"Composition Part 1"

Hi guys, welcome to our fourth lesson. Today we are talking about composition.
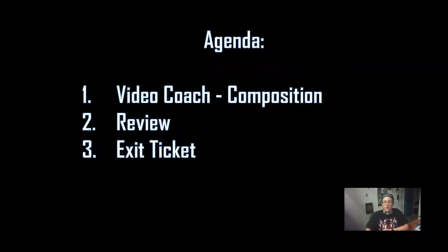Alright, so we're going to again watch Video Coach and then we will review what we just went over, and then of course I will be asking you for an exit ticket for your grade.
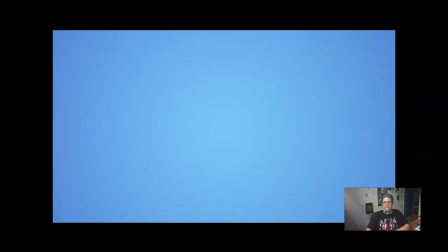So we ready to get started? Here we go. We just learned about sequences and continuity, and that's really the language of visual storytelling. Now we're going to talk about composition, how you frame a shot. And everyone shoots differently.
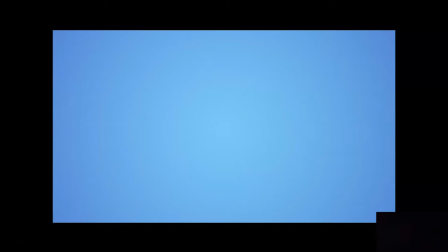You can really express yourself and show your own personal style by the way that you compose a shot.
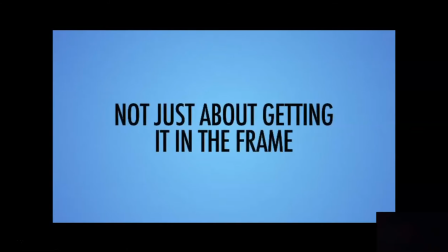So shooting for broadcast isn't just about getting things in the frame. That's certainly important, but there are some standard rules for composing shots.
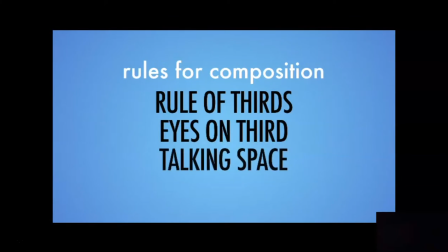We're not saying you can never break these rules. We're only saying that these are good starting points that every professional videographer knows by heart.
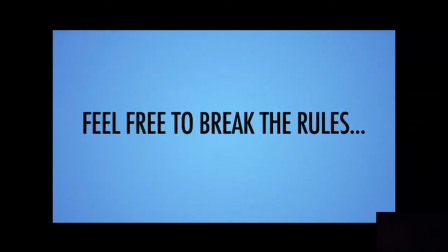Breaking these rules can be very powerful and really creative, so feel free to do so after you learn and master them.
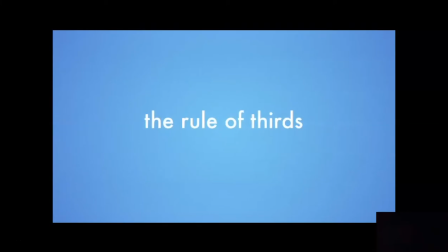First up, the rule of thirds. The rule of thirds is by far the most valuable concept you can learn for framing a shot.
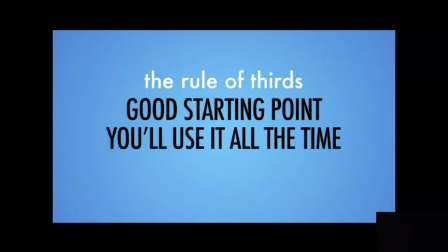You will use this all the time in almost everything you shoot. It's a surefire way to make your shots more visually interesting.
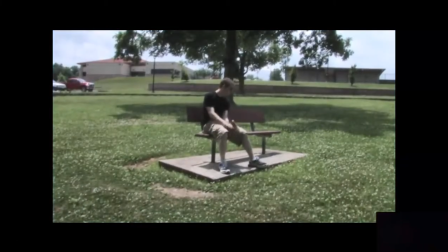Most beginning shooters tend to center everything they shoot, kind of like this. Now let's apply the rule of thirds to this otherwise mundane shot. When looking through your viewfinder, imagine 2 horizontal and 2 vertical lines, dividing your screen into 9 boxes, kind of like a tic-tac-toe board.
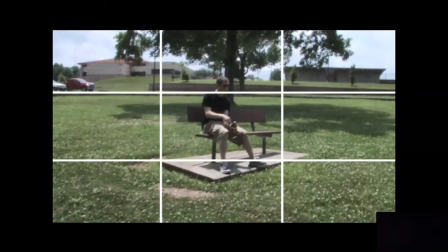The rule of thirds says to put your subject in one of the 4 crosshairs.
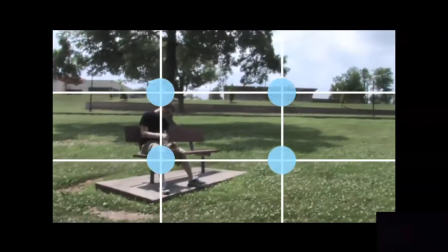And when your subject's over in one of these crosshairs, it causes the viewers to move their eyes across the image.
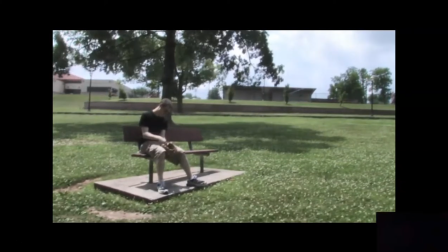And this is starting to look really familiar. Okay, let's take a look at our sequence again of the guy in the park.
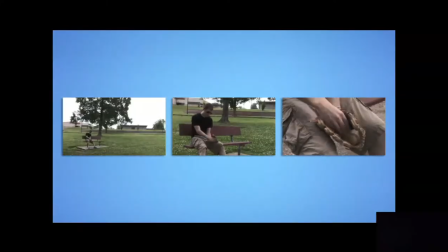Notice how each shot in this sequence utilizes the rule of thirds.
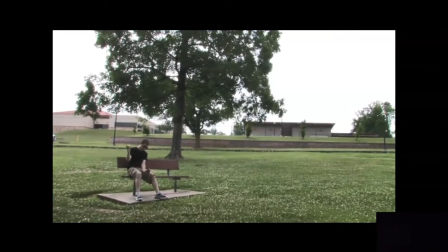In the wide shot, he's in the left and bottom crosshair.
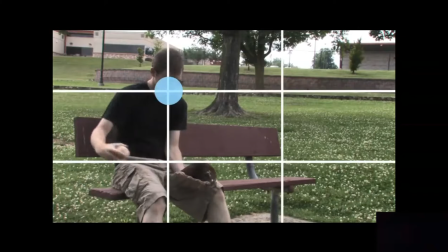In the medium shot, his eyes are on one of the crosshairs, and so is his glove.
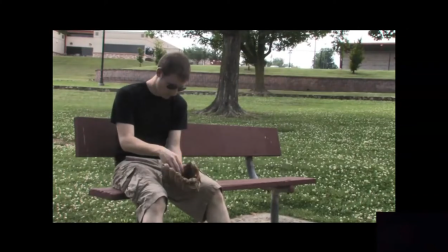And notice where the tight shot draws your attention.
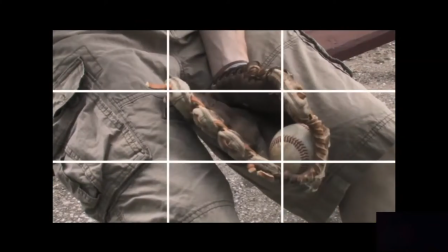To the ball going into the glove, which is lined in the crosshairs on the bottom right side.
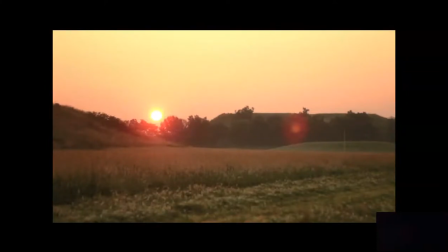You can also use this when shooting horizons. Instead of putting the horizon right in the middle of the frame, try aligning it with the lower line.
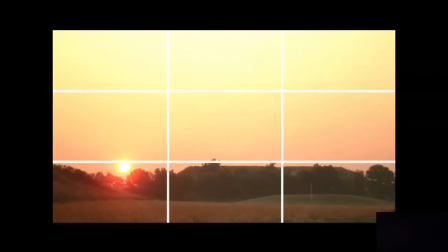This draws more attention to the sky. Or if you align the horizon with the upper line, it'll draw more attention to the land.
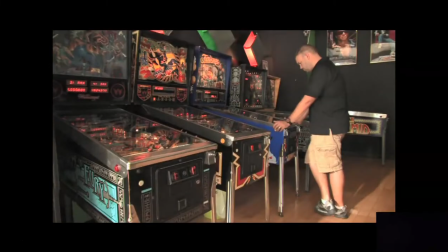Alright, let's go back to some of that B-roll from the arcade and see if you can notice how the shooter used the rule of thirds.
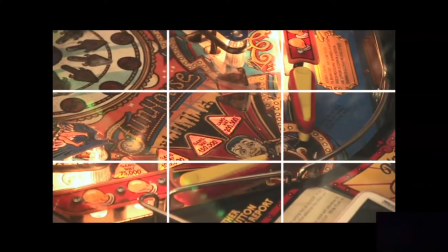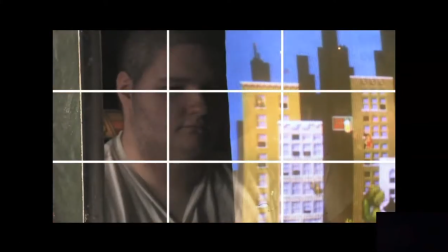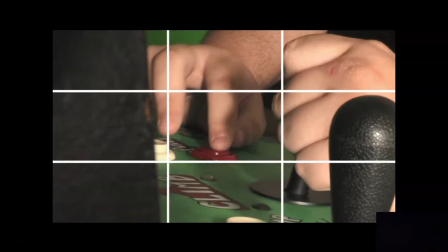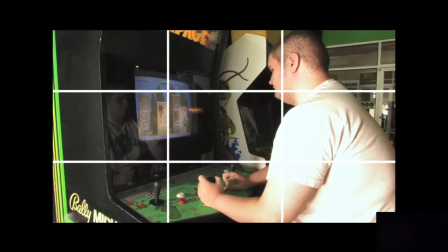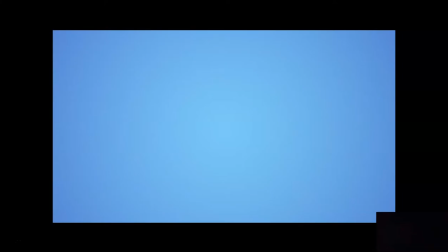Now a few final examples of the rule of thirds from the park. Here's the shot of the pond.
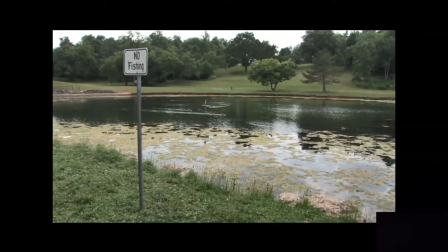Can you see how we're using the rule of thirds here? Notice how the sign is aligned to the left vertical line, and the edges of the pond are aligned with the upper and lower third lines.
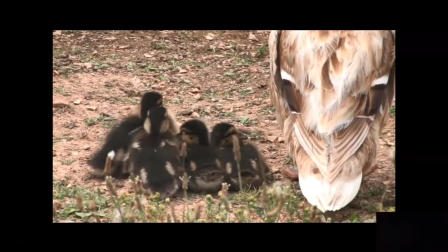How about this shot?
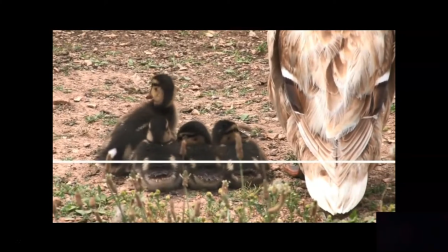As you can see, this lower row of ducks is aligned with the bottom line, and the mother duck on the right side is aligned with the right line.
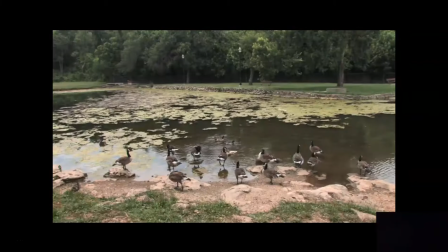How about this one? Can you find the rule of thirds here?
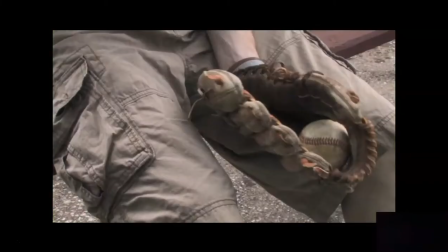If you're new to shooting, the rule of thirds should be the first and only thing you worry about when composing a shot.
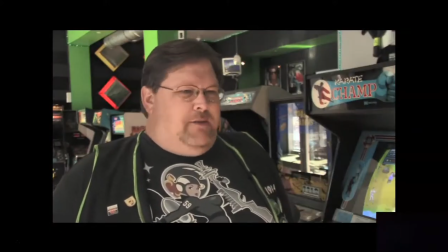You'll use the rule of thirds almost any time you shoot footage of a person. The basic rule here is called eyes on third.